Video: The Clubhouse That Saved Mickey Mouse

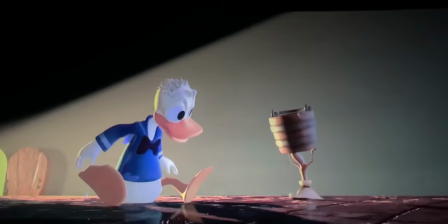And while we had technically seen Mickey and Friends animated this way before, with both the Mickey's PhilharMagic Park attraction and Twice Upon a Christmas on DVD,
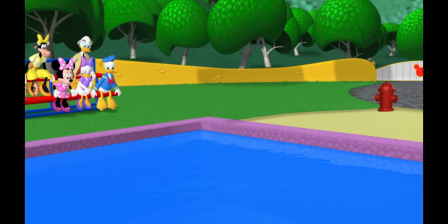the fact that this target audience was significantly younger helped to sell this saturated yet simplified art style.
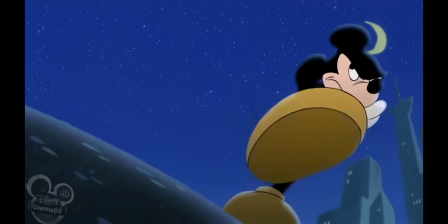Instead of the slight update he had used for Mouseworks, or the modern suit-wearing getup used for House of Mouse,
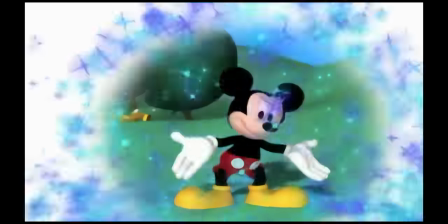creator Bob Scanaway went with a fully classic look for Mickey, complete with a return of the bright red button shorts,
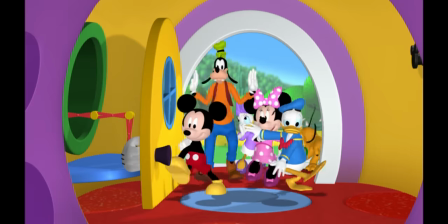chonky yellow shoes, and even his original tail. This character design aesthetic would carry over to the whole Clubhouse crew,
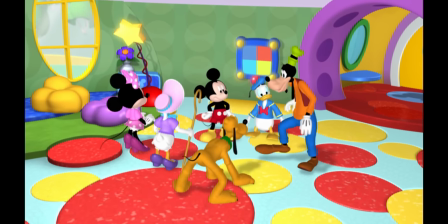and when combined with the CGI, gave the characters a fresh but familiar look.
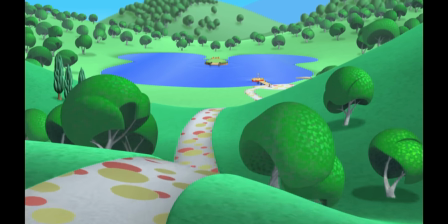And from a strategic perspective, it's easy to see why the show would go this route.
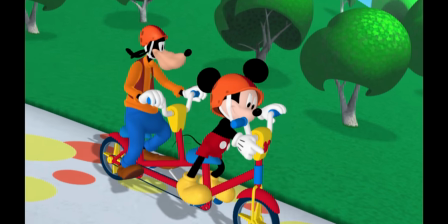By sticking to the classic interpretation of the character, discerning parents could quickly identify him as the same Mickey Mouse they had grown up with.
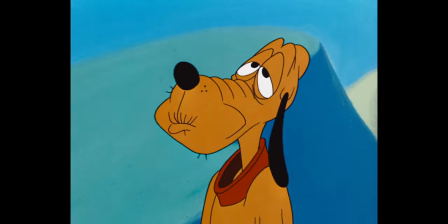Who was more likely to battle a mischievous clam than a vicious Frankenmonster?
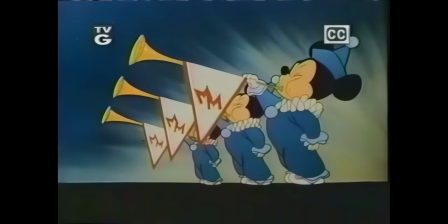The fact that even the title of Mickey Mouse Clubhouse easily conjures up more memories of the new Mickey Mouse Club of the 70s,
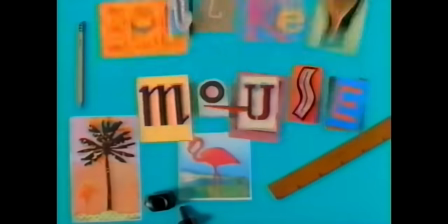or even the all-new Mickey Mouse Club in the early 90s, certainly didn't hurt either.
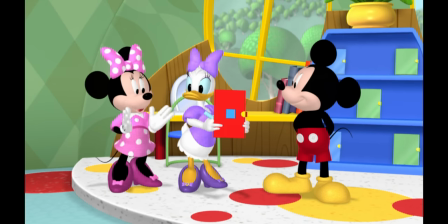Now, when it comes to the show itself, Mickey Mouse Clubhouse is all about problem solving, and they need you, the audience's help.
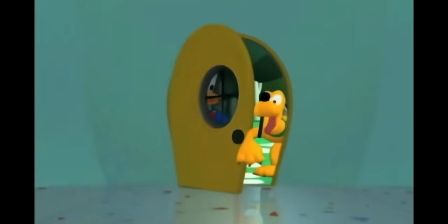As creator Bob Scanaway and head writer Leslie Valdez explain, in every episode of Mickey Mouse Clubhouse, Mickey has a problem to solve, and he gets help from the Mouse Cadoer.
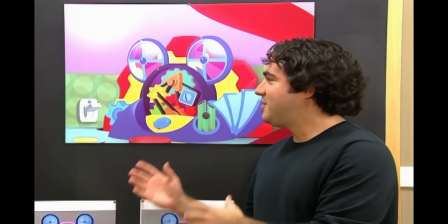This is the Mouse Cadoer. It's the supercomputer for preschoolers.
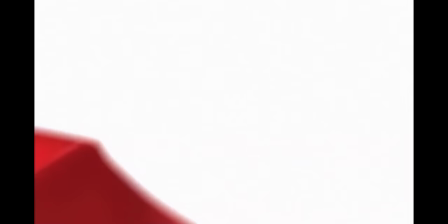Mickey steps up to it in every episode and says, Miska Muska Mouse Cadoer!
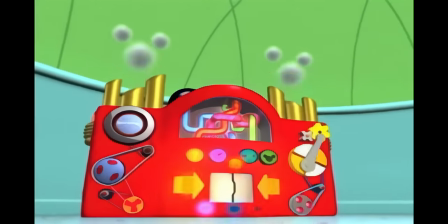The gears start turning, and a video screen rises up on the Mouse Cadoer and shows us the 3, 4, or 5 different Mouse tools that we're going to use that day.
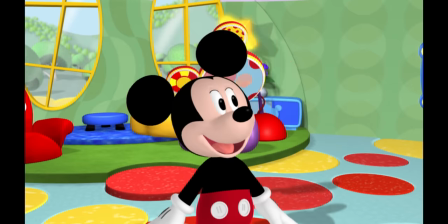Helping us sift through the tools of the week is Toodles,
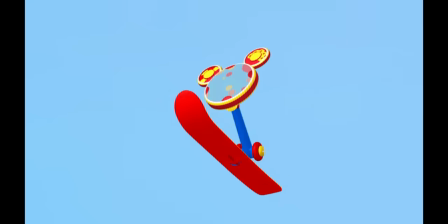a kind of mobile floating extension of the Mouse Cadoer. whenever Mickey yells out, "Oh, Toodles!"
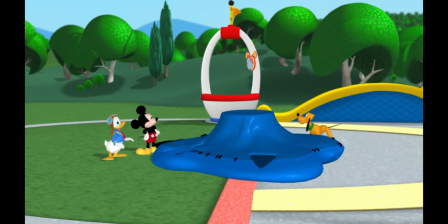Toodles comes flying up to the screen so the audiences can pick which tool might be needed to solve the problem.
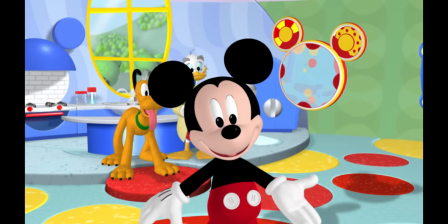For much of the series, Toodles was presented as a faceless, voiceless, Mickey-shaped computer screen.
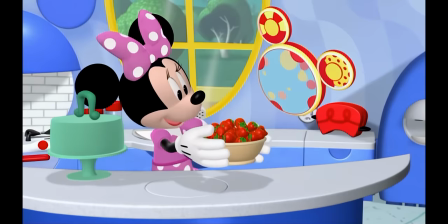However, that does change in season 3.
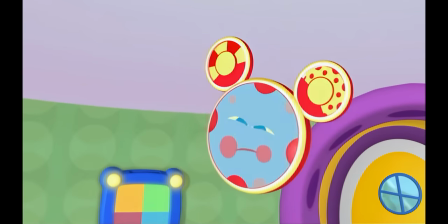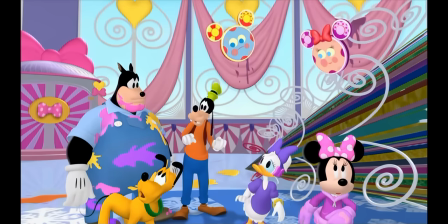And in later episodes, he's portrayed more as a member of the group rather than just a normal accessory.
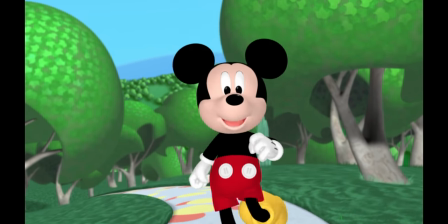I don't see them around anywhere.
A typical episode of Mickey Mouse Clubhouse would start with Mickey asking the audience if they'd like to come inside his clubhouse,
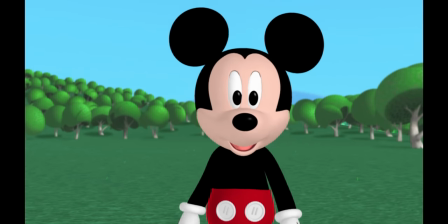before realizing the magic words would need to be spoken in order for it to appear.
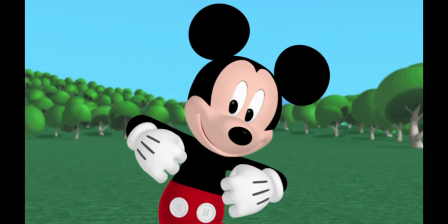Miska, Muska, Mickey Mouse!
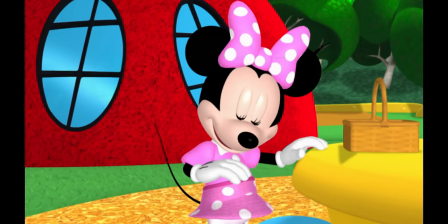After a quick roll call to reinforce the main cast of characters, we're shown the overall problem of the episode.
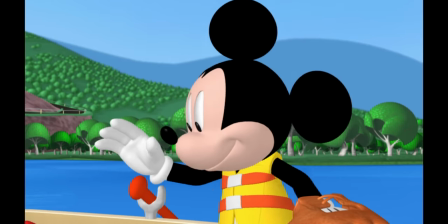These problems would usually involve finding someone or something, helping a character in need,
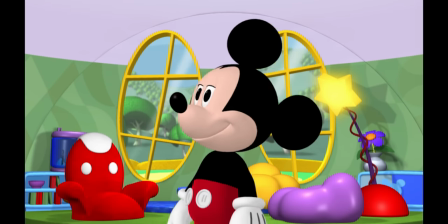or completing a specific task that's related to whatever the general theme of the episode is.
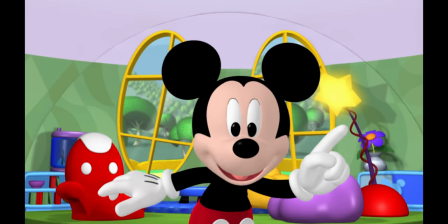We're gonna have a colorful day today, so first, let's...
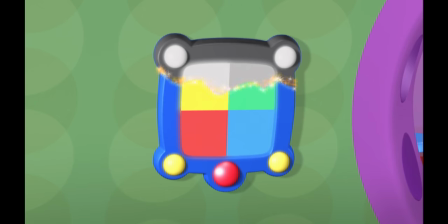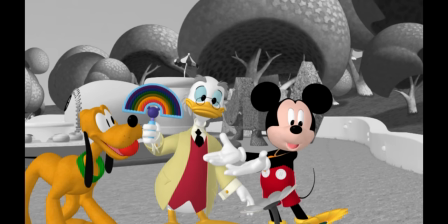What's happening to the clubhouse?
Of course, these larger problems would usually break down into smaller problems.
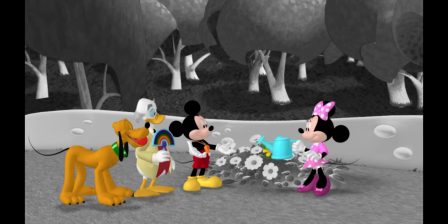Just like your flowers. Mind if we borrow one? Oh, not at all, Mickey. But we'll need to dig it out somehow.
Which is where the Mouskadoor and its tools come in.
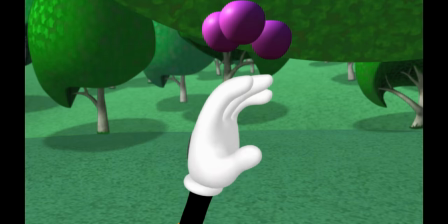After Mickey activates the Mouskadoor, it displays 4 tools, one being a mystery, that would be used to solve various problems throughout the episode.
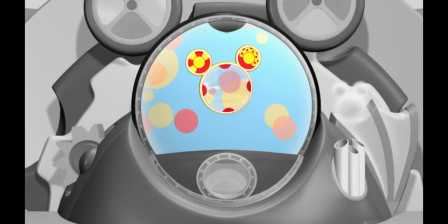These tools are then downloaded into Toodles, who will stand at the ready, waiting for his name to be called out.
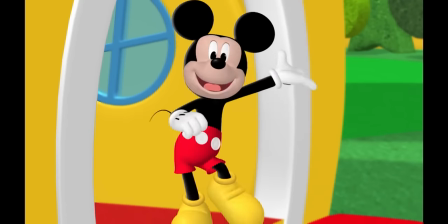Much like Bear in the Big Blue House before it, the characters of Mickey Mouse Clubhouse would regularly interact both directly and indirectly with the audience,
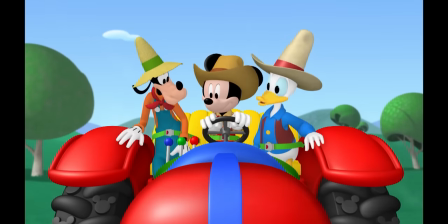often giving them opportunities to chime in and participate so that they felt included.
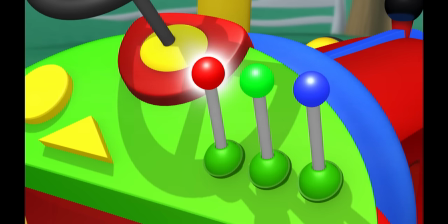We pull the red lever when we want to stop the tractor, so which lever makes it go? Well, if red means stop, then green means go.